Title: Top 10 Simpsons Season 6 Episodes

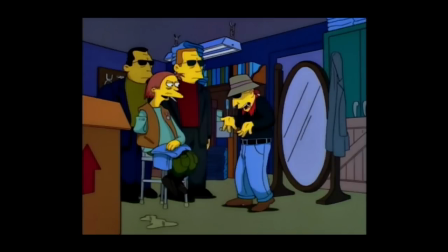0:00 It's Season 6, the most mysterious season of The Simpsons ever. But the real mystery is what are the best episodes from this killer lineup.
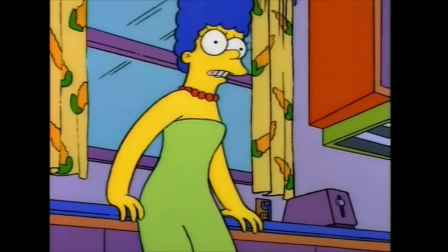0:07 So let's solve the case. I took all 25 episodes, laughed the clip show out of the room, and then eliminated 6 more to get our 18 semi-finalists.
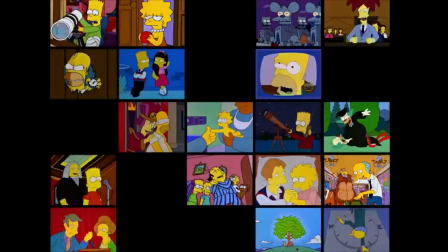0:16 Yeah, 18 of them. It's one of those years. Then I eliminated them one by one until I got finalists that I could live with.
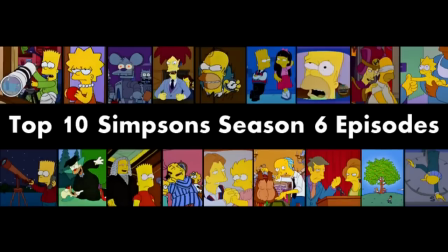0:23 So here are my top 10 episodes from Season 6.
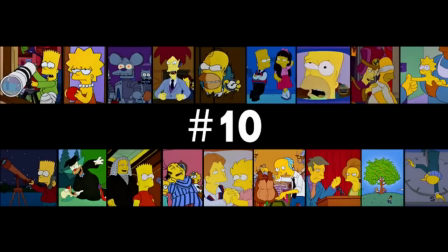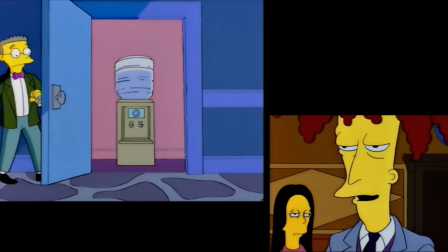0:34 Sideshow Bob Roberts serves as a refreshingly original take on a Sideshow Bob revenge story.
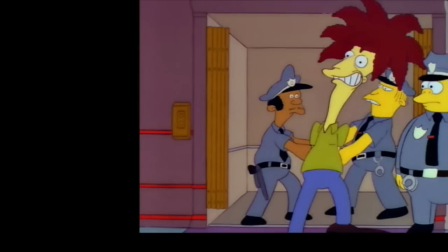0:39 That it's not about attempted murder or him trying to blow everyone up. He had mentioned his politics before, so it's organic to have him seize power by running against Quimby.
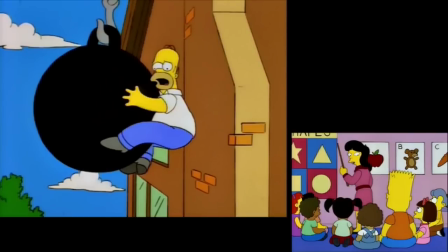0:47 Why murder the Simpson family when you can make their lives a living hell? I think this episode has a lot to say about the power of messaging.
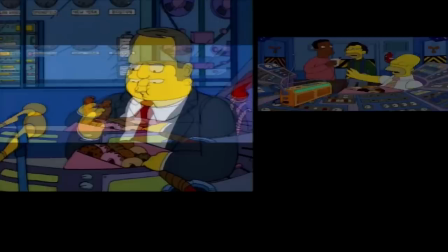0:54 How someone like Homer could be drawn to a right-wing personality like Birch Barlow.
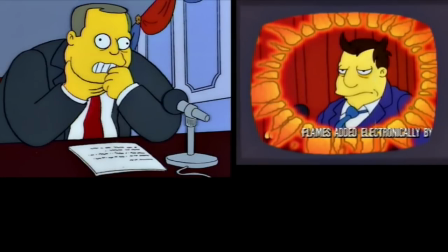0:58 How these personalities and media companies can control a narrative. that in politics, perception really is reality.
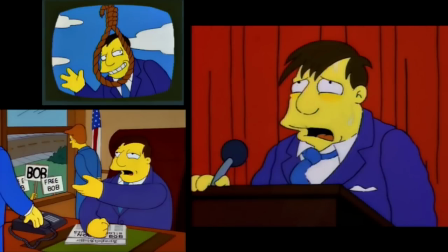1:05 This has got to be the most pathetic and incompetent Mayor Quimby has ever been. He kind of deserves what he gets for relying on these kids for campaign advice.
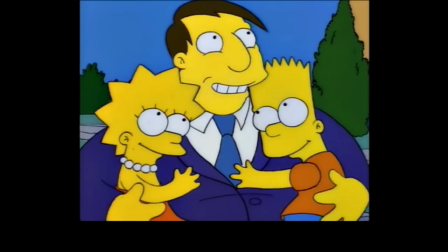1:12 Maybe the children aren't our greatest resource after all.
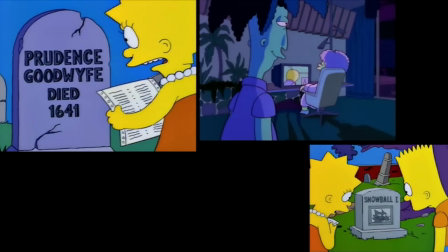1:15 The mystery doesn't kick in until halfway through, so that angle is never going to be as deep as something like Black Widower, but it does provide a lot of drama, intrigue, and homages to famous films.
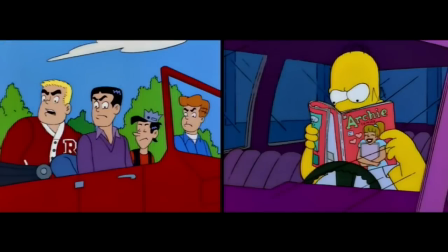1:24 Also, we get that Riverdale situation, which is a mystery in itself.
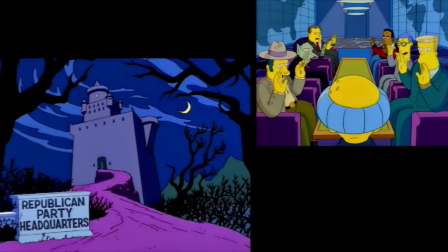1:28 Yeah, the depiction of the Republican Party is really over the top, I'd imagine most conservatives really hate this one,
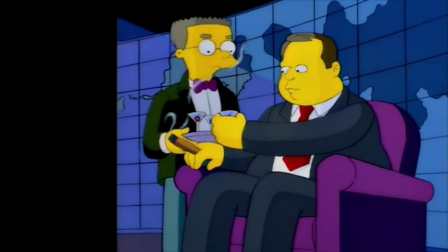1:33 but I think the cartoony portrayal is the right play here, considering the cartoony villain involved.
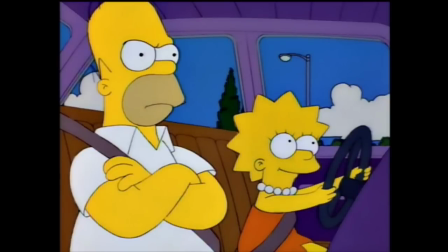1:40 Sideshow Bob Roberts might not be the most focused episode in the world, but the charisma of its guest star once again carries the day.
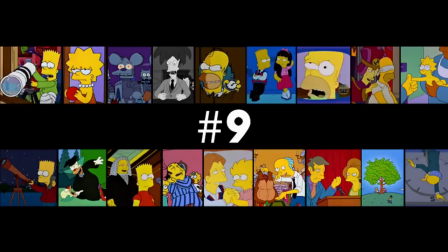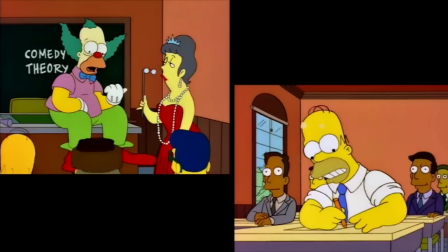1:54 Homie the Clown is making this list because of its jokes. Nobody watches this one because of its intricately plotted story, as cool as that bicycle callback is.
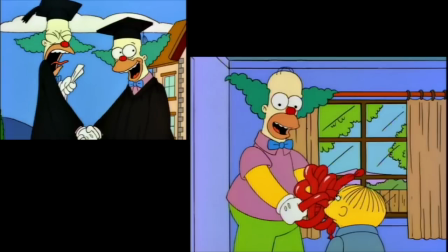2:02 Clowning is all about big, broad comedy, and they certainly succeeded with their character writing.
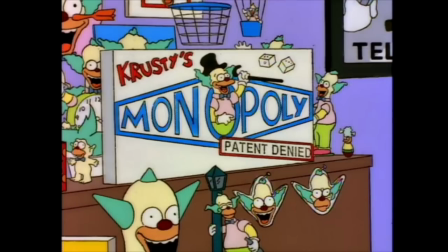2:07 Crusty is at his crustiest, burning through cash like it's nothing, merchandising like his name means nothing, and winning nothing via his stupid wagers.
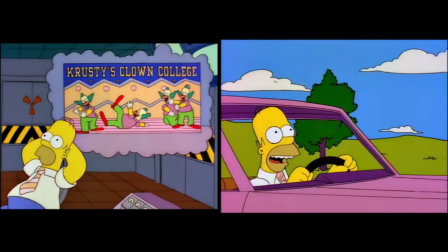2:15 His wordplay is pretty good, though. We get the most impressionable version of Homer ever, followed by an impressively miserable and incompetent version of him.
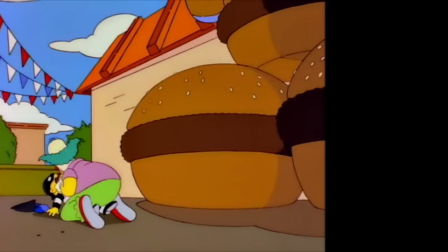2:23 Oh, and did I mention he almost kills a man? Homer worked himself into a chute.
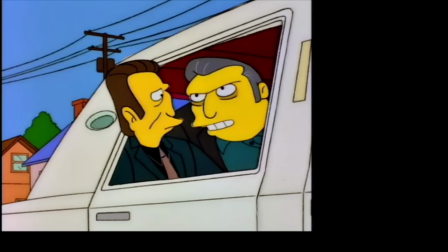2:27 The Mafia is completely and utterly useless here, basically drawing things out for the sake of the plot, but it works for this farce of a story.
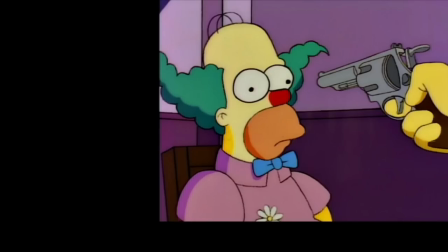2:35 They insert just enough danger into the story to give it stakes, without ever ruining its mood.
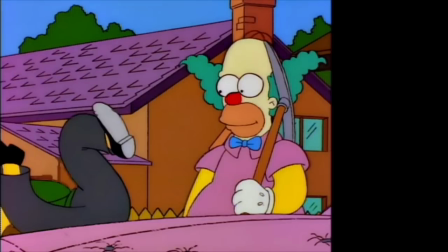2:40 Sure, let's shoot Ned Flanders in the chest. He'll be a good sport about it.
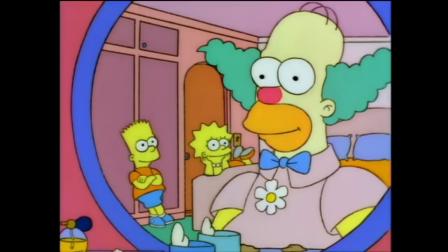2:44 In a season with so many dangerous, life-and-death situations, Homie the Clown's lighter and more ironic approach is greatly appreciated.
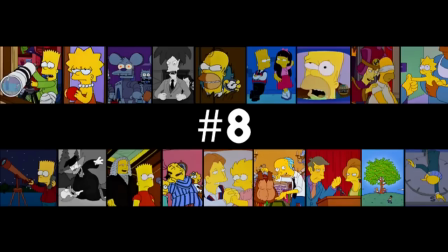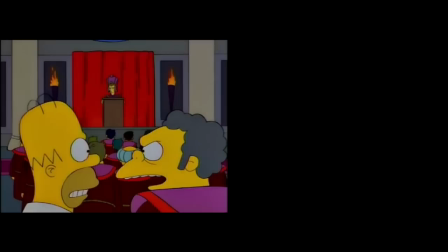2:59 Homer the Great is a wonderful romp through the world of secret societies and Homer's deep fear being excluded.
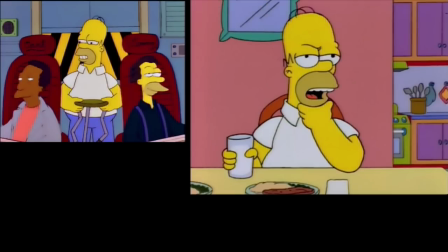3:05 You hear whispers about Freemasons and stuff like that, and wonder if there's some big secret going on behind the scenes, some power structure we don't know about.
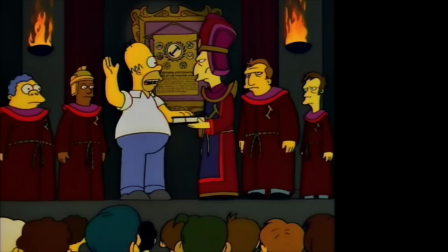3:14 I love how the stonecutters are portrayed, that there is this big historical backstory and social hierarchy,
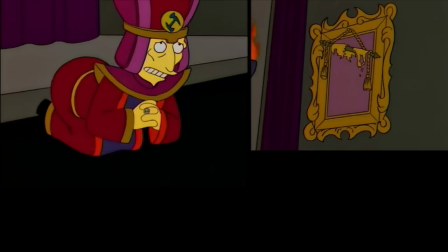3:20 but for all the prophecies and sacred parchments and stuff, they're basically a college fraternity.
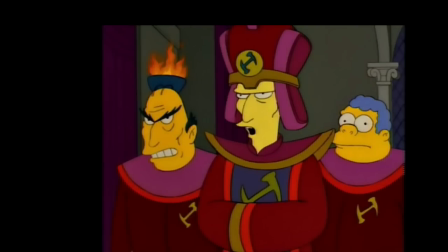3:26 Casting Patrick Stewart as the leader is a genius move.
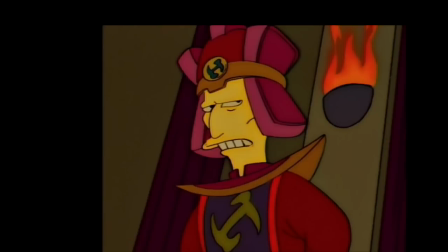3:29 He really brings that air of sanctity to a character that's basically organizing a party and leading them in a memorable song.
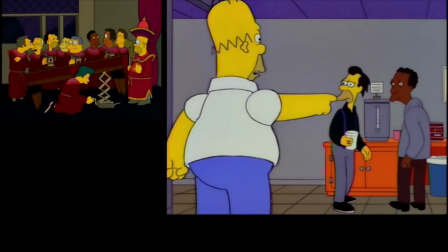3:37 This portrayal of the Stonecutters pairs really well with Homer's personal journey, that Homer desperately, desperately wants to belong.
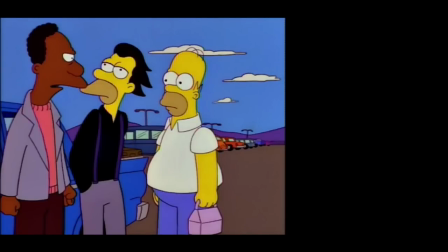3:44 When you feel like you're being excluded, it does feel like there's some kind of conspiracy you need to get to the bottom of.
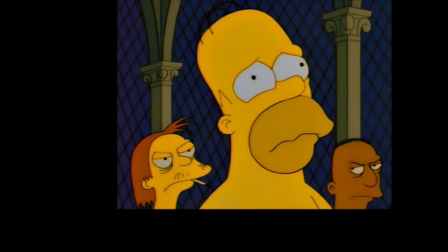3:50 This episode has one of the best character journeys of the entire season, giving him exactly what he wants and then turning it around on him.
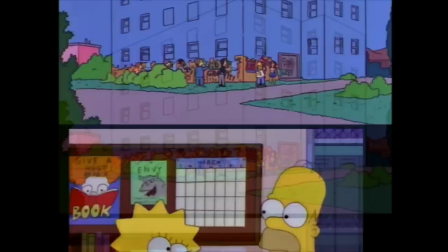3:57 His real mistake was obviously listening to Lisa, though. Painting that building sky blue was also a pretty bad call, in hindsight.